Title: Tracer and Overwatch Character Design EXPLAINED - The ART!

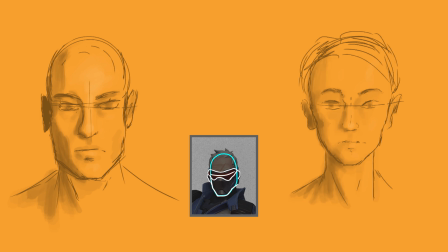249s
That's why Pharah having her jaw exposed makes sense. If we left it up to the basic head shapes, then that's it. All men would look more or less the same, and all the women would look more or less the same.
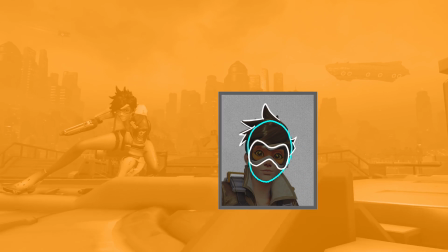262s
Now with all of that said, we're left with Tracer. Tracer is defined by her goggles, and more prominently, her spiky hair.
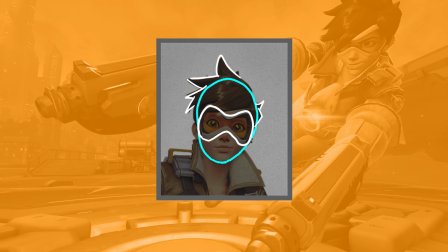270s
It's what helps you notice her at a glance. It helps you pick her out of a lineup super easily.
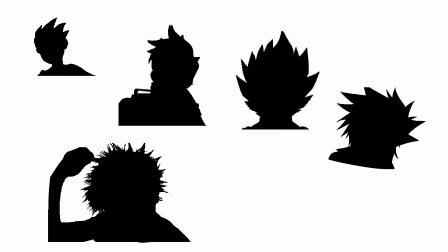275s
Hell, you can even pick her out of a lineup of other spiky-haired characters because of the unique shape of her spikes.
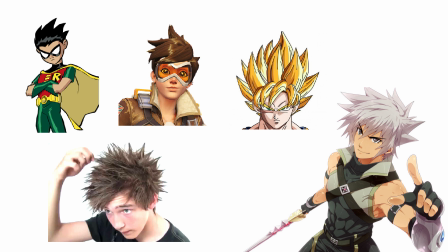282s
That's how effective this design is. Her physical appearance isn't the only thing that gives her personality.
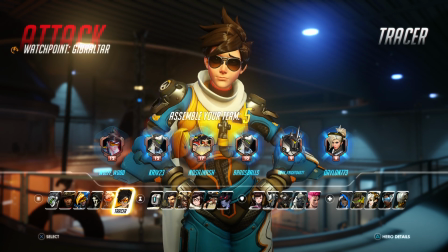288s
They had to take all of that personality and apply it to her animation. She's ready to go.
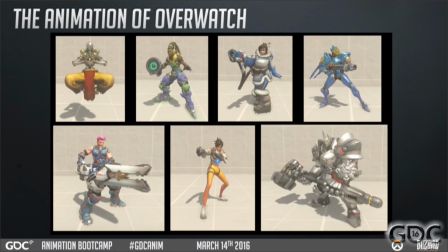294s
Knees bent down low. She's itching to get started. She's fast, but light and floaty.
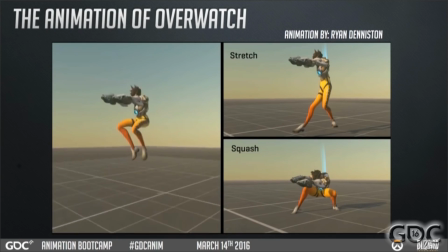300s
Her jump gives her a lot of hang time and slams her down, but she catches it with her legs because they're strong as fuck.
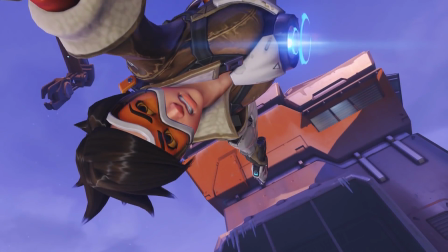309s
One unique thing about the animation of Overwatch is that every character model rig has what they call noodle bones,
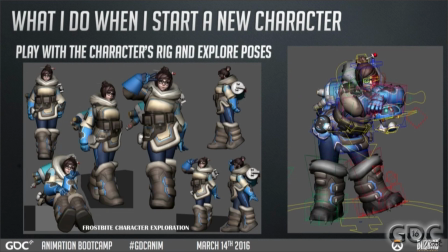317s
or more simply, adjustable bones, so you can do stuff like this.
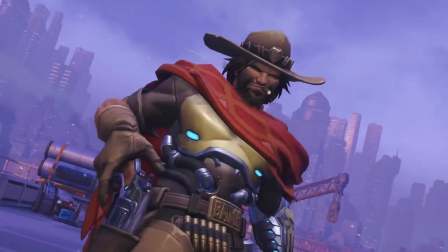321s
This allows the type of smear frames you'd see in 2D animation, like anime.
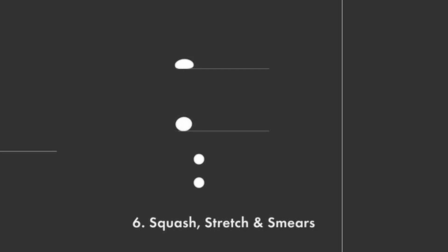327s
It also allows animators to give their work some extra life, some more bounce and character.
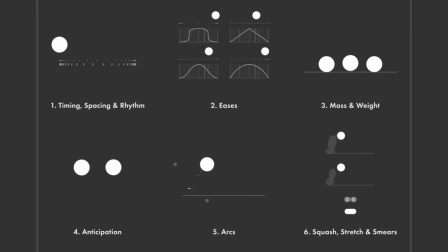333s
Being able to squash and stretch objects and characters at will is part of what makes Overwatch's in-game animation look so cinematic.
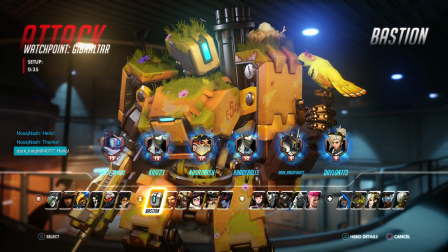341s
It's all about those little details, and you can see those details in her jump animation.
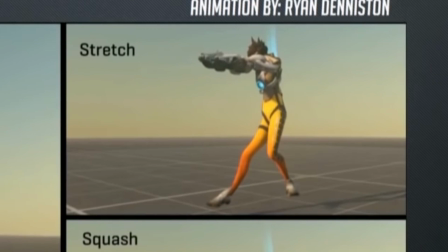347s
Look at that. Just horrific looking torso. Tracer's run cycle shows her floatiness.
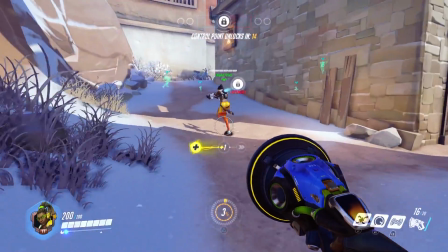354s
She almost looks like she's gliding along. Her legs are coming up high and she has a slight bounce, so she's definitely pushing herself.
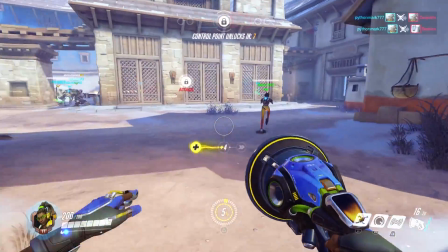362s
But her feet look like they're just skimming the ground. Very, very graceful.
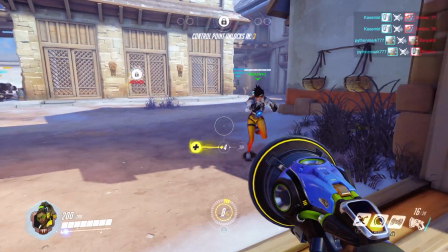368s
We can compare this to the polar opposite, Reinhardt.
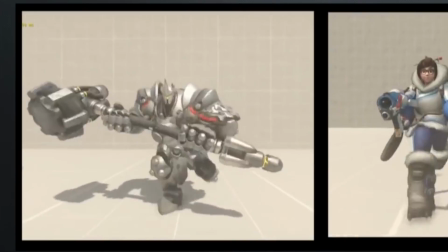371s
You can totally feel the weight here as he slams down, almost like the animation speeds up at the end of each step. You know, it's almost as if you can tell a little bit about the characters just from their run cycle, eh?
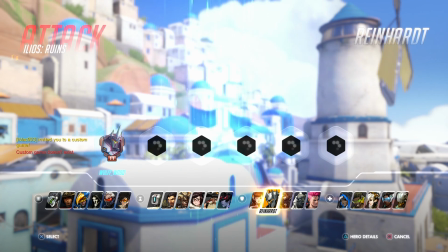383s
You know what I mean? You know, if you think about it, this game is really all about the characters.
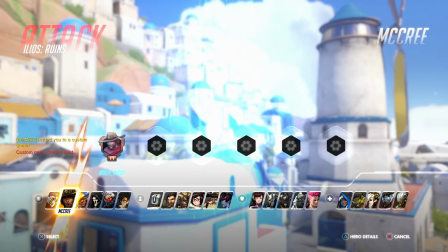389s
It's a team-based shooter with like 2 game modes. The variety comes from switching between all these unique characters.
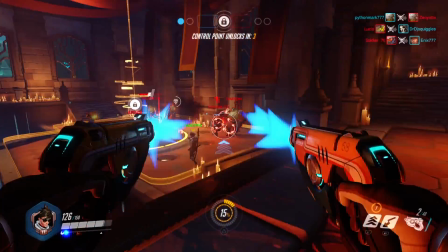396s
We feel like we know them, even though there's so little information about any of them.
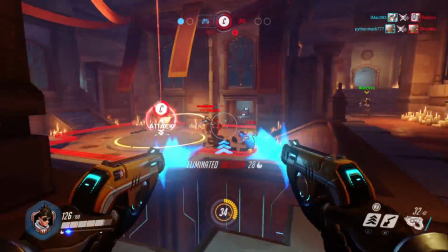402s
All we have to go on are their voice lines, and of course, their design and animation.
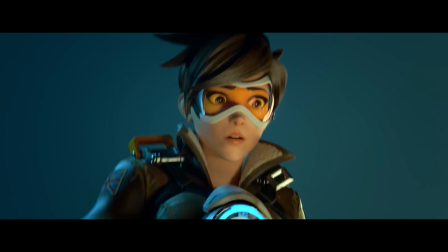408s
Okay, some of them have these animated shorts that are like really cool and emotional and like breathtaking and stuff, but even those don't give away that much.
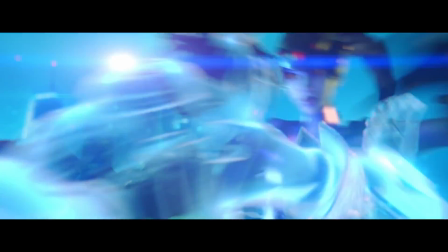415s
If anything, they're more of a celebration of these characters' design and animation.
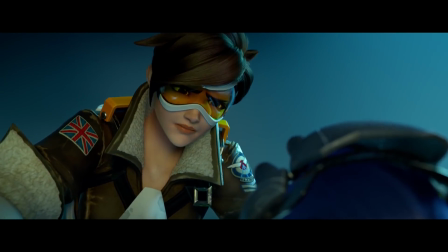420s
And all these traits being applied to Tracer's design and animation are what make her so easily recognizable,
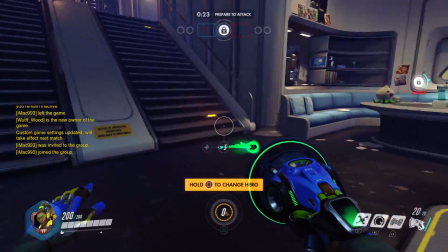427s
so easily readable at first glance. It's what makes us fall in love with some of these characters, even though we have very little to go on.
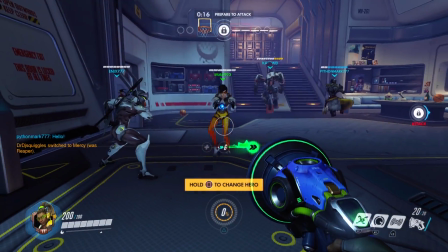435s
And this type of emotional connection is what sets Overwatch apart from all the other hero-based shooters.
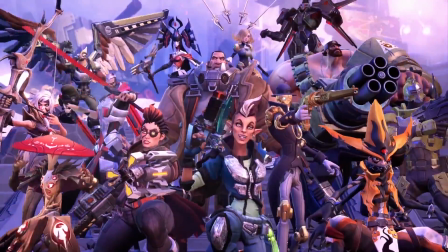441s
That and, you know, the perfect balance between characters and, you know, that the game's actually good.
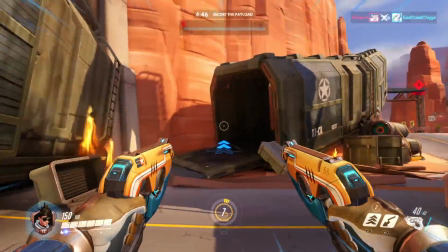446s
Anyway, what do you guys think about Tracer's design and animation?
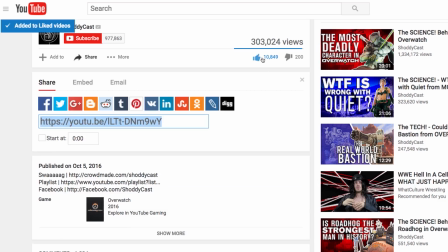450s
If you like this video and want to see more like it, please give it a like and write in the comments, guys, hey, I like this video and I want to see more like it. Please,
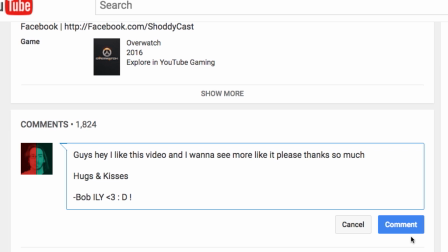458s
thanks so much. Hugs and kisses from Bob. I love you. Oh yeah, hey, by the way, I am Bob Wulff from a little bitty YouTube channel called The Wulff Den. If you like hearing my sweet, beautiful voice, be sure to check out some of our videos where we have little conversations about the games industry and stuff in front of my desk.
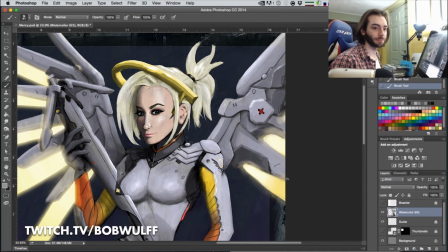479s
I also do creative streams 3-ish times a week over at twitch.tv/BobWulff. Come hang out over there and we'll talk about art stuff. And of course, you can follow me on Twitter at BobWulff if you want to see updates on all of that stuff.